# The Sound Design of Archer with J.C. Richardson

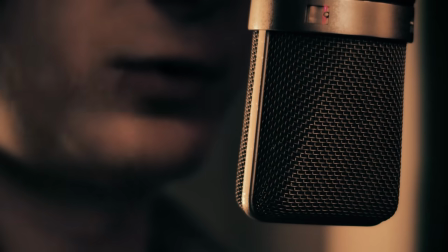Effect number one woman talking
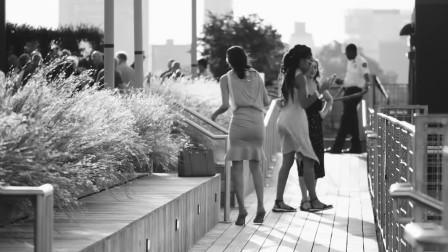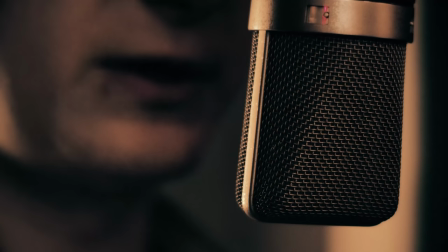Effect number 12 city traffic
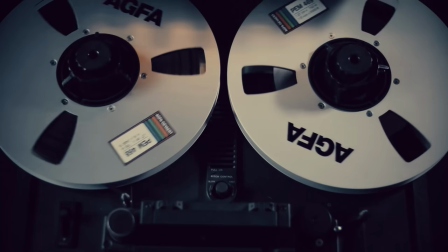Effect number 23 man swimming
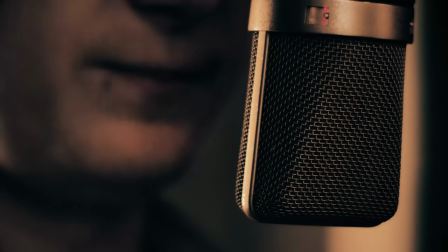Effect number 10 a baby grind.
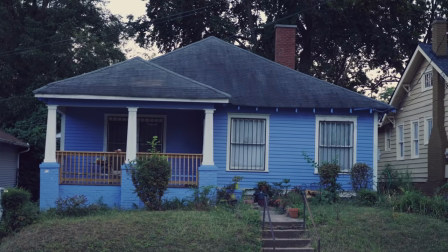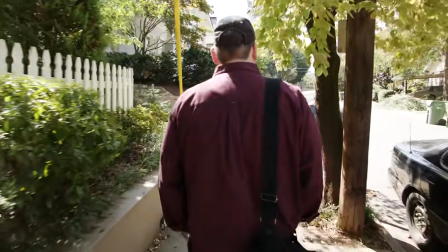When you just walk down the street there are so many subtle things that just most people don't even pay attention to.
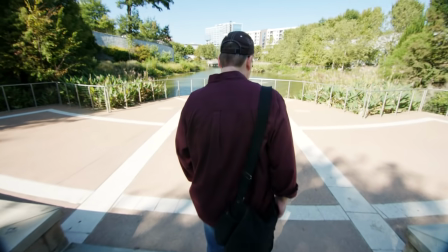Human beings are wired instinctively to react to sound in an emotional visceral way.
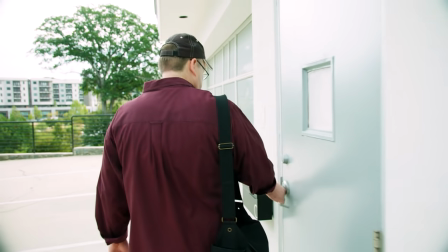So that's one thing that's really fascinating about sound is that it just provokes these emotions instinctively. So when I'm doing a mix, I like to edit and twist sounds to provoke emotions in the viewer. My name is JC Richardson, and I'm a sound designer.
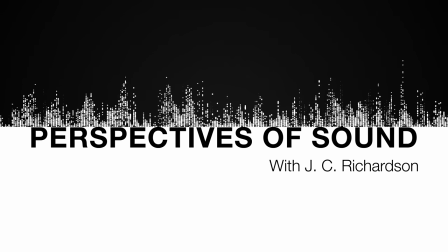Once you get kind of in a rhythm, it's a magical place to be. And it's like time has no meaning, and you are just in the scene. So what I like to tell people is my workflow is all based on my laziness. And so I'm looking for the next thing that will make my life easier. So Soundly is a sound effect search engine that will catalog all your local sound effects files, but it also has this cloud component, which is all of their sound effects, and that is always being updated. And usually I find myself going in the Soundly Pro library before I even search my local. Another good thing that they've added recently is the multi-user accounts.
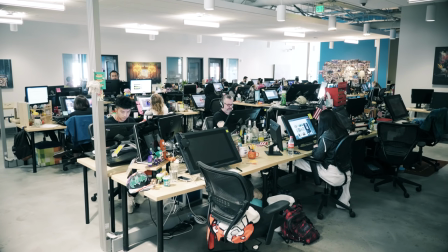So it allows Post House to collaborate within their facility.
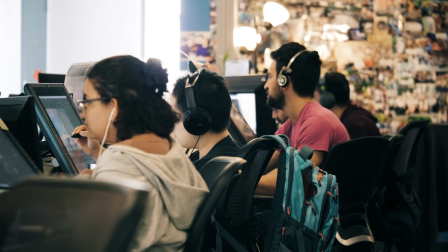I have this idea, let me add this to my playlist, and then that will spawn someone else to go, oh, well this would be cool, and that just boosts the creativity right there. A bit of our workflow is we do something called a radio play. the point of the radio play is to give as much information sonically as we can so if you can hear it and it all makes sense then we've done our job and then we're just putting picture on top of it
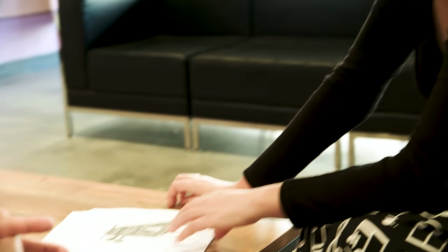and then the animatic is basically just a fully fleshed out idea of what we're going to be presenting uh on screen what jc does is he adds all his special spices to the to the animatic and then he just finishes off the 10%. All right, so I'm going to show you my typical workflow for what I do on an episode.
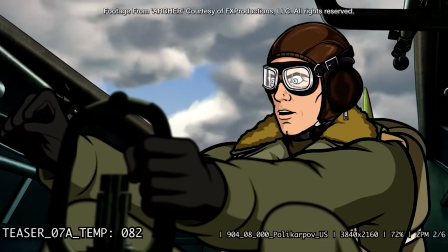And this one, Archer and this character, Ziegler, are going to be in an airplane dogfight.
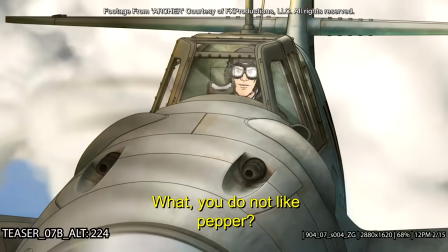What I need to do first, I'm going to add the bed. There's a sound effect called Polar Wind that fits in just perfectly, and it's got a lot of nice movement to it, a little bit of turbulence, okay?
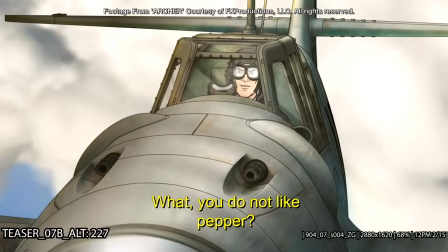And then we're going to add just a bed of airplanes just to kind of fill it out. So this is a combination of just a regular biplane, a Model T idling, and a very rough idle, and a little bit of a Mack truck for that little bump, bump, bump, bump, bump.
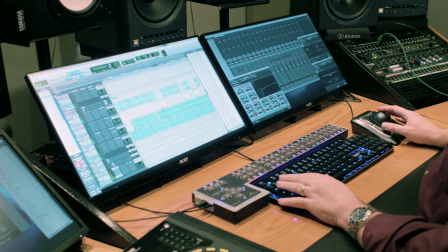So you always feel like it's just on the verge of the wheels falling off. So we're going to go to the acrobatics next.
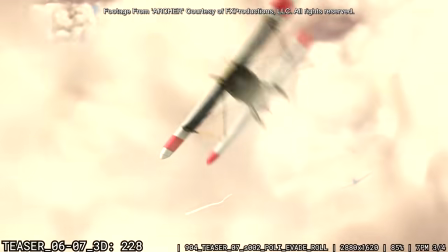This one is a lot of layers of planes. And then these little punctuating moments where he's doing these little flips and stuff,
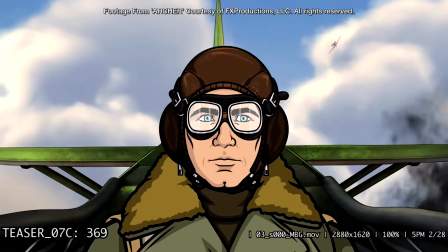because I have the drone of it covered by that bed, so I don't have to cover the whole entire sequence.
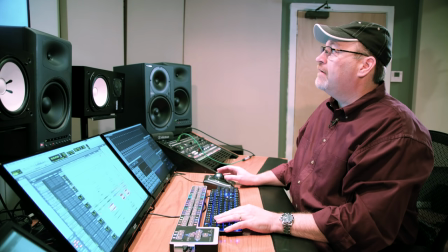I just need to punctuate the high points in this. And then we've got some machine gun tracers here.
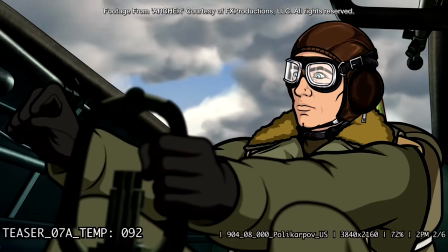So we've got Ziegler's gun.